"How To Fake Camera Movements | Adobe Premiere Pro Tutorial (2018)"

What's going on, people? My name is Jet. Welcome back to another video. In today's video, I'm going to show you how to fake movement in your still images, your still shots, and overall just how to add a little bit of movement, a little bit of life to your otherwise still shots,
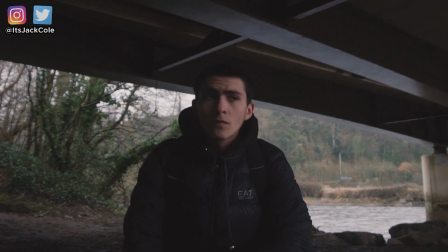and basically just how you can bring a little bit of life to, I'm going to say it again, some still shots.
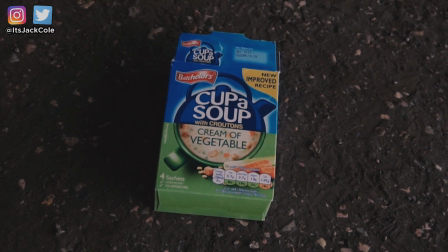So without further ado, let's get into the video.
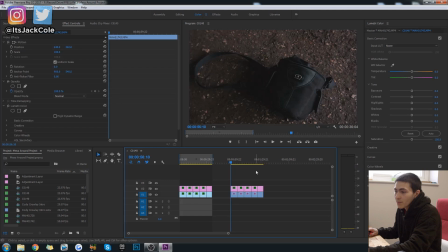Okay, guys, go ahead and open up Premiere Pro, and once you've actually gotten into Premiere Pro, go ahead and throw your still clips onto the timeline.
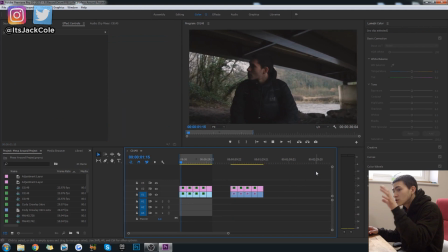Now, of course, right here is the actual finished product, the final result type of thing right here.
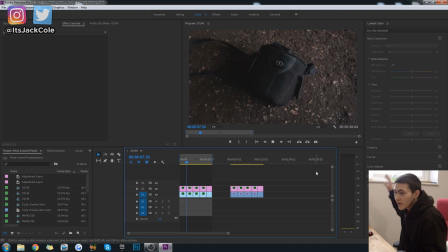These are all completely still shots that I shot down by the river, pretty close to my office, all on a tripod. As you can see, I've just kind of amplified them a little bit, tried to hype them up a bit, and overall, this would be a still boring shot. You couldn't really leave it on screen for too long. However, these, just with the addition of a little bit of keyframe animation,
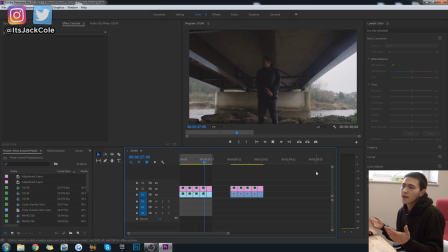have kind of brought them to life a little bit more, and overall, it's much more pleasing to watch.
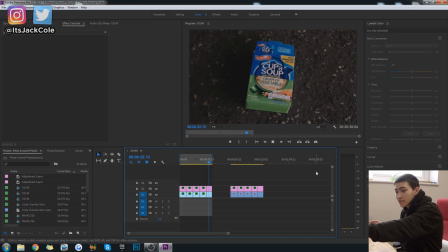You know, this is like a over 30 seconds, like a 35 second sequence.
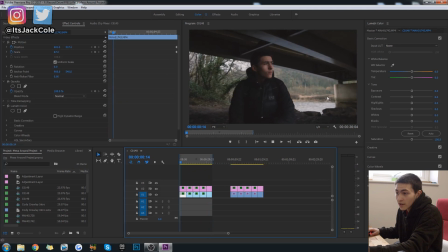Obviously, you'd be bored to death after the first like 5 seconds if each and every one of these was just a still shot of me looking around or some other stuff.
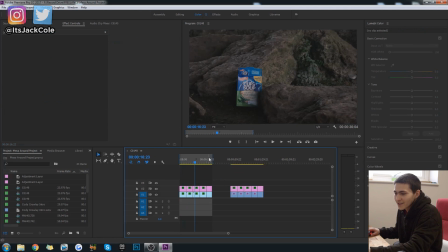I brought some random stuff out to film. Look, I got the cup of soups because I just thought that would be a funny thing.
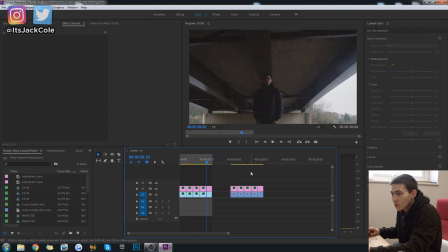It would kind of stand out against the background I was filming on, which was just kind of this little underpass type of area.
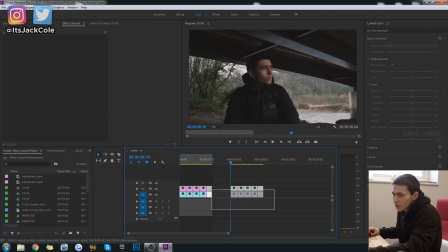But hey, overall, I've got the clips over here that are basically ready to do some stuff to. I shot these in S-Log, so excuse the color correction right there, but I'm just gonna leave that as an overlay layer so these look pretty decent throughout the course of this tutorial.
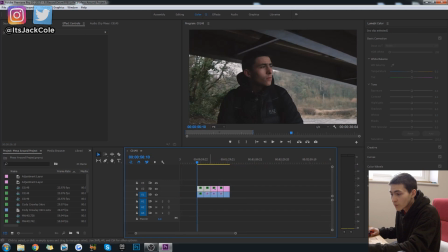But without further ado, let's get into it. Okay, so first off, once you've actually got your clips right here, go ahead and import them into your timeline.
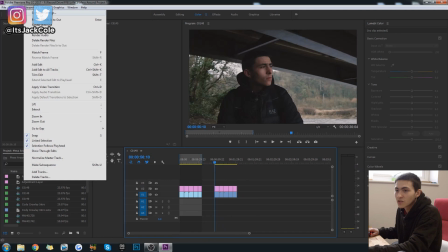And the way you're actually gonna go about doing this, right, is by changing the sequence size of your project that you're working with.
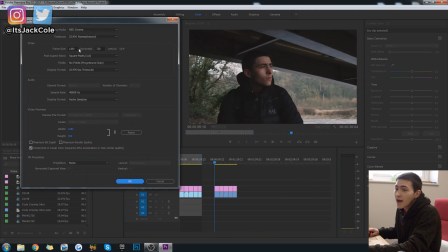So hold tight, this is gonna look a little unprofessional to you. I am editing now in a 720p project. I went out there, and the actual way I would encourage you guys to do this is to record in 4K and then bring your sequence down to 1080p.
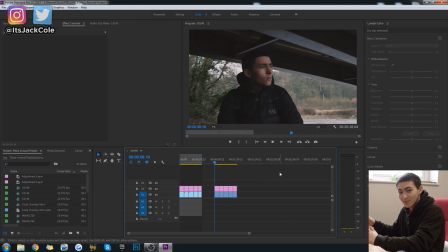However, I went out there and I recorded in 1080p and not 4K when I got these clips.
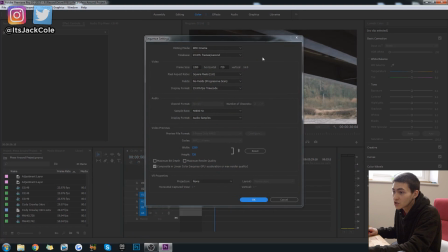So you're obviously just gonna drop the project size to half of whatever your resolution is. Obviously, I would never normally edit in 720p though. So honestly, if you're not doing this in 4K and you're happy with 720p, that's dope.
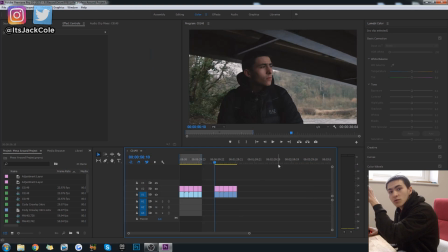I'm gonna be doing the example in 720p, but normally I would do this in 4K, bringing it down to a 1080p project file. But anyways, here are my clips. So first off, what I would actually do when I'm animating is usually go to the end, the last frame, but you can do this either way.
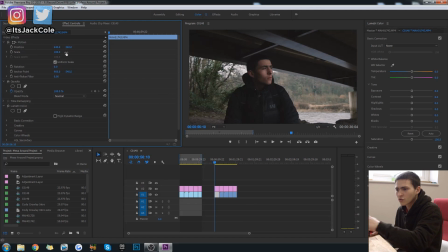I'm just gonna do this the opposite way by starting at the first frame and working my way kind of chronologically through it, because I just feel as though that'll be less confusing for more people. But first off, you wanna go to the first frame that you want to start on.
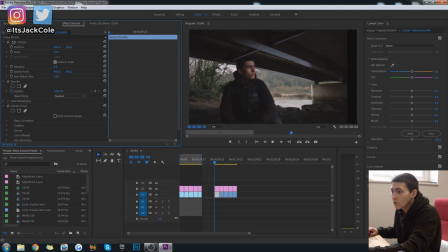So for me, I'm gonna bring this all the way over to the corner over here, and I'm gonna go ahead and make boom. I'm gonna go ahead and turn on the keyframes for the position and the scale.
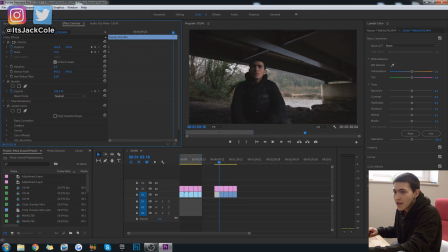Then I'm gonna wanna go pretty close to the end, right about here, and just go ahead and up that to, let's say 93. Boom, 93, and we can also adjust this to bring this up, and let's end this where I'm kind of looking up.
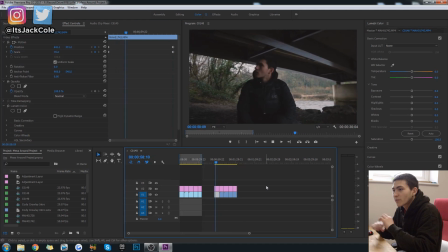So now if we go ahead and play this, just like that, just by adding a little bit of movement, that still shot has turned into a much more visually pleasing shot. Now what I wanna move on, right, is just to incorporating some rotation as well.
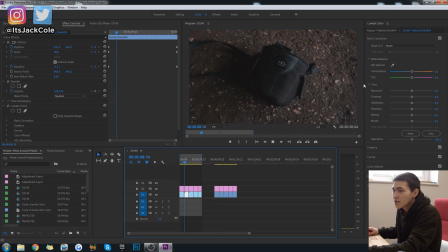So this clip right here, obviously no rotation. This, as you can see over here, starts over here and actually rotates on to the screen. We've also got this one at the end, which I think is a nicer rotate, the cup of soup. I am just gonna be working through all these, so we will get to that.